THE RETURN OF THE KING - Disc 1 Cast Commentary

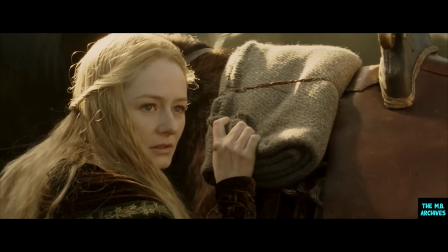I was standing and watching them ride away. But then when we were shooting it, suddenly I was at Dunharrow. I was saying, how did that happen? I was watching them leave and now I'm here. And you know, it was very confusing and muddled. And so a lot of the reshoots for me were just restructuring the story.
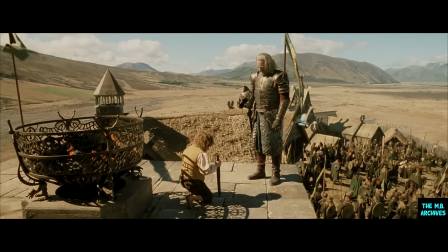I have a sword. Please accept it.
Now, this sequence here was one of the things that I was most disappointed losing in the theatrical version, because it's a huge part of the book.
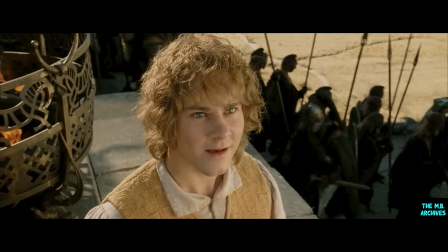Merry offers his service to Theoden. Pippin's already offered his service, so it'd be nice to watch Merry do it. It's probably the reason why it wasn't in the theatrical release. Ah, right. Is because you don't want to over-egg the pudding. It'd be quite nice to see both the hobbits do it. Yeah.
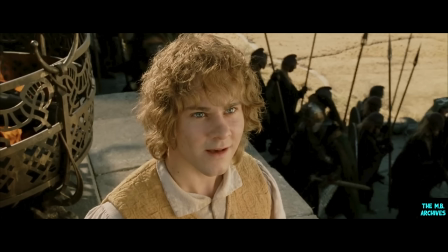To show that their lives, even separate from each other, are still mirroring one another. And also, I like eggy pudding. Like he can't move it.
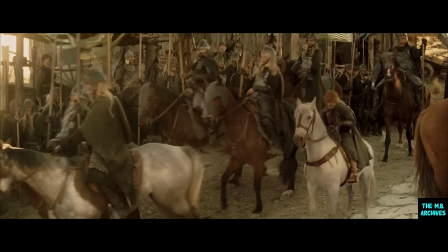I spoke with Pete, and he liked the idea of Merry raring to go and sitting on a horse, and then the horse just... This is great.
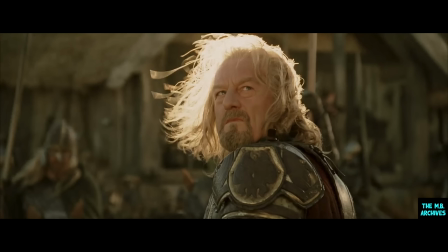On ADR, we did a spoof of this. This kind of internal thought. What else would he be saying here? Right, I fed the cat.
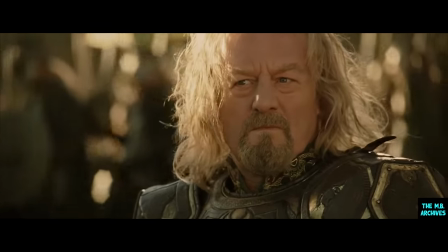Doris is coming in to look after the budgie. Oh. Bugger, left the gas on. Peter came up to me and said,
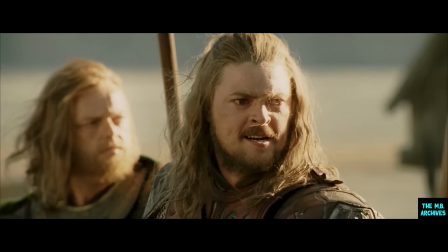I really want something from Eomer at this point to motivate the troops and remind everybody of their honour and their loyalty and the commitment and their reason why they were going. And he opened the book and found the appropriate sequence and got the back of his sides and scribbled down four or five lines of dialogue.
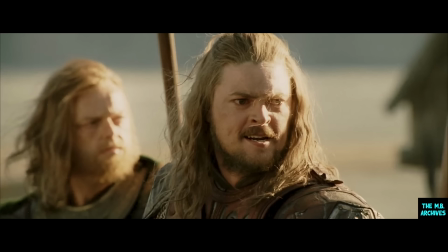And so I went off and learnt them, and not even half an hour later or 15 minutes later, we were shooting that speech.
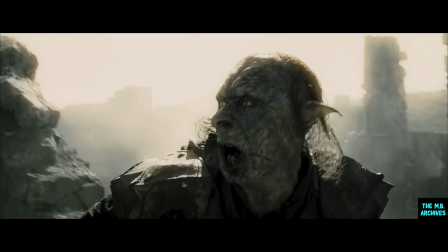I think sometimes in huge budget, epic scale films, performances can sometimes be substandard because of that. But to Peter's great credit there, he puts the performances number one and everything else there is that does balance and support it.
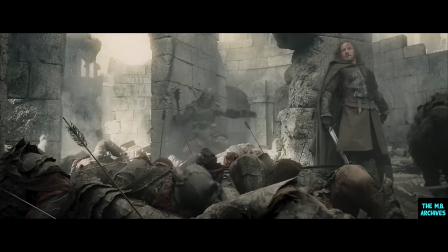I must say, that particular moment is... it's a very Peter Jackson moment there, the fact that all those arrows were fired by the Gondorians, but all just happened to miss Faramir.
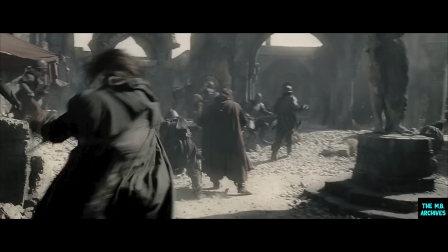Tell them to break up. We ride for Minas Tirith.
It's great, because it shows the hecticness of battle and the randomness, you know, of what happens, that sometimes it doesn't matter if you're the greatest fighter in the world. You can just turn a corner and get hit with a stray arrow or an axe, and it's all over.
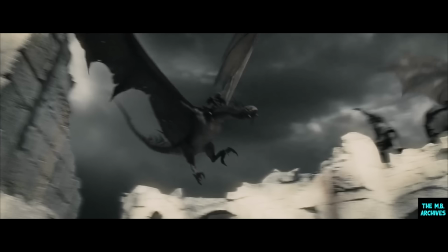During the sequence where the Nazgul come over there, there's one particular take where a Qantas plane came over just at the moment where a Nazgul was supposed to come over, since we were filming right next to Wellington Airport. Very contemporary Nazgul.
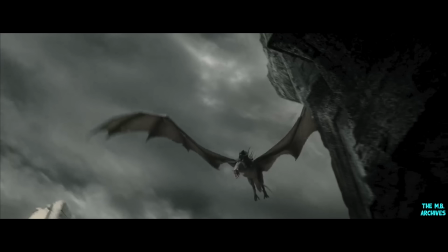It's great, the way the Nazgul kill people is just to pick them up and crush them and then drop them on other people. Yeah. Kind of killing two men with one man.
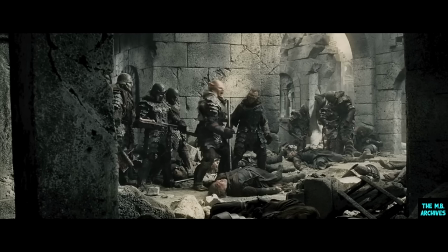What? That scene there where I had to grab the spear off him, I couldn't look down because I didn't know where the camera was, and I draw the spear up and then plunge it down, but I could just see a little space in between his arm and his body, and that's where I've got to hit.
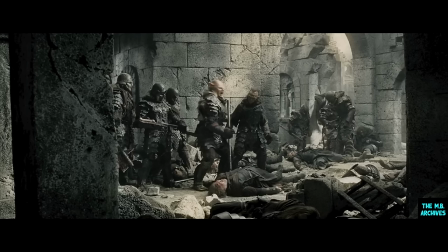Lucky I hit it every single time, otherwise I don't know what I would have done if I had missed my mark, even though it's only a plastic spear. But oh, you can still inflict damage. I know I've been hurt by a plastic sword by Miranda.
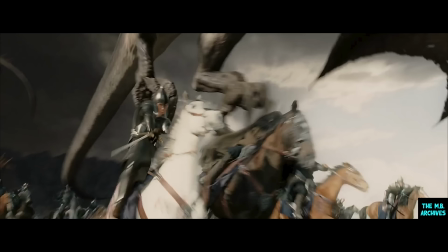I was talking to someone who was doing these sequences with the fell beasts, and they were showing Pete how they were lifting up a guy and dropping it down. And Pete said, it's great, yeah. I said, but why? It was just lifting up a guy. Why didn't it run through and lift up three guys on their horses?
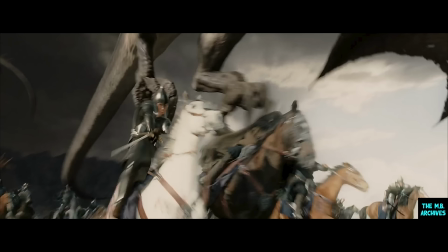And that's just the way Pete works, isn't it? That's brilliant. Some people might ask, why is he taking Pippin out?
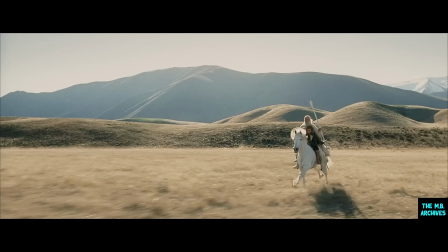Right. Would you ask that, Dom? I would. Why is he taking Pippin out?